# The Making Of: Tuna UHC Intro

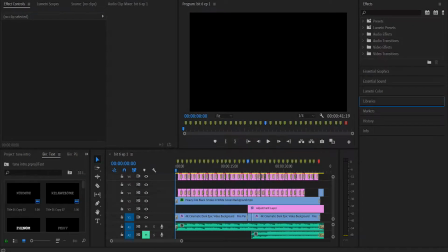[0:01]
Hello everyone, JitCubb here, welcome back to another The Making Of. This is for the Tuna UHC intro, and today I'm going to be going over how I made this intro. It was fairly basic, there isn't really that much to it, so this is going to be relatively short compared to the other ones.
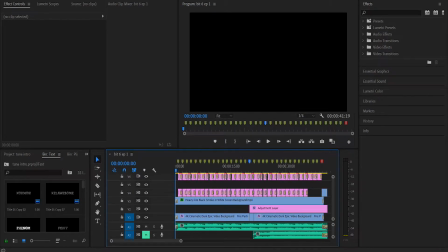[0:20]
But I think the big thing that you'll want to take away from this one is my thought process on how to make an intro without renders. because making intros with renders is kind of the norms or art,
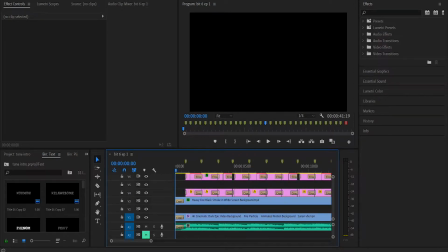[0:36]
but I didn't really have that option for this round, so I had to get a little bit creative and work with the limited options that I had. So let's get started. For starters, there's just a simple fade-in on all these, and let's talk about the background first.
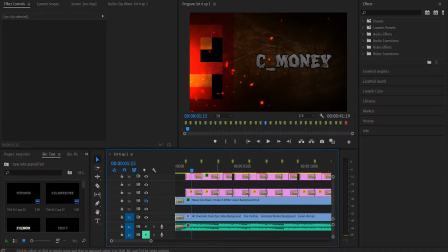[0:51]
So for the background, we have... I will turn off this top layer. We have just a background that I found off of YouTube that actually looked pretty sick. it had the sparks coming in from the left, and that's just what the background looked like normally.
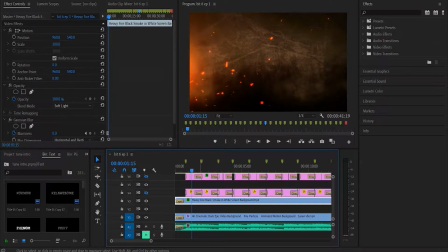[1:07]
The second part of the background is this layer right here, which is using the blend mode of soft light.
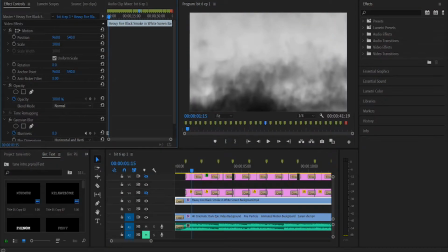[1:17]
So if I set it to normal, that's what it is. It's really just a heavy cloud layer.
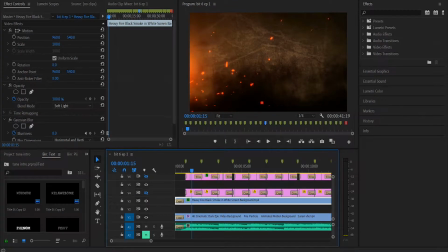[1:21]
But what soft light does is it blends it with the background, and it really adds that kind of darker dynamic that I was shooting for here. so now that we have the background dealt with there's a little bit more at the background later on but i'll go over that um next up we have the players
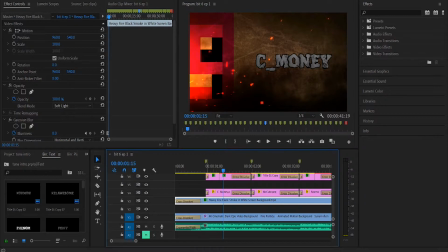[1:41]
so lightning and jinko didn't get renders for this round so my first thought was well how can i do this well you can get uh actors in game similar to how the pathfinder 10 intro was done or um you could just do straight text.
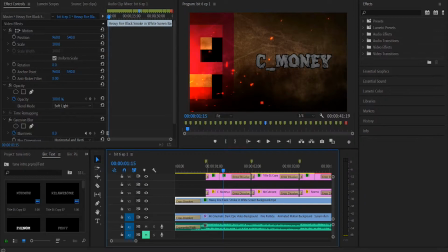[1:58]
There was an RR Clash intro that did that. But what I went for was the player faces, which I just found online through a website. And I had them half on the screen. I feel like if I had them fully on the screen, it would have been...
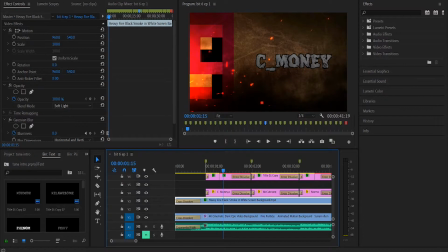[2:17]
I don't think the style would have been clear. I think having the full face on screen, I don't think it would have worked for a situation like this. I think the aesthetic of showing half the face worked out better. Um, who knows?
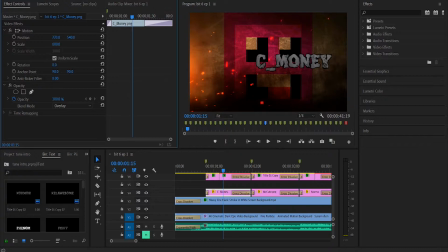[2:34]
Um, like, what I can do, I can put this all the way over here. I'll set that. That's what it would look like. I just don't think that would look nearly as well compared to this.
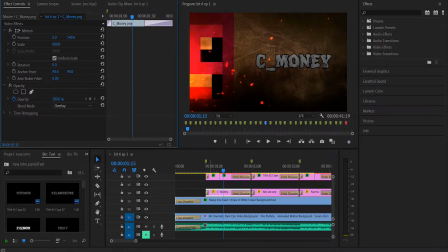[2:48]
I think the half face looked much better. So, that's the players, and what What simply happens is there's no animation on it. It literally just fades in and fades out for the player heads. For the text,
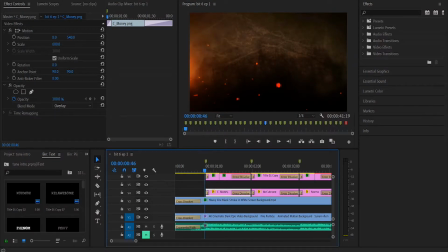[3:03]
we have the players alternate from side to side, so you'll notice Q is going to appear on the right side, C-Money is on the left side. So the text is also going to alternate, so this first piece of text comes in from the top.
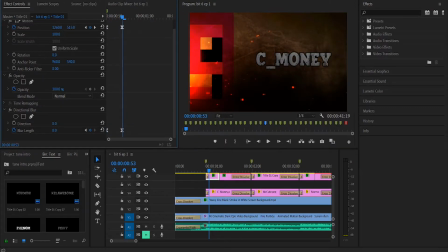[3:17]
We have a directional blur going from 100 to 0, going down, and the position also changes, so it goes down with it. And then it just keeps going down, and it fades out. Now, you'll notice the split right here. If you watch the intro, you'll know that there is a beat on this cut.
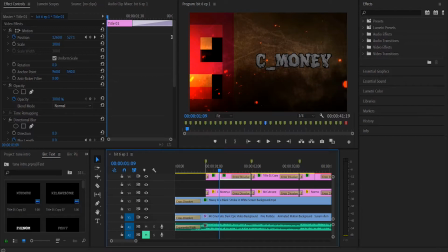[3:37]
And in order to make this intro a little bit more creative and less bland, I put a little distortion effect on all of these. So, for here, you'll see there is a Turbulent Displace, Turbulent Smoother. There's nine different options. I used all nine of them throughout the intro. And if I go over to this third player here, we have Normo.
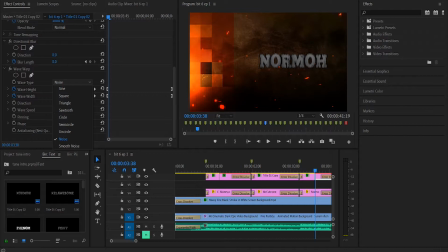[3:55]
There's also the Wave Warp effect, and I used, I think, all of these as well, except for maybe Smooth Noise. I don't entirely know. But the Wave Warp and Turbulent Displace, it really suited that beat.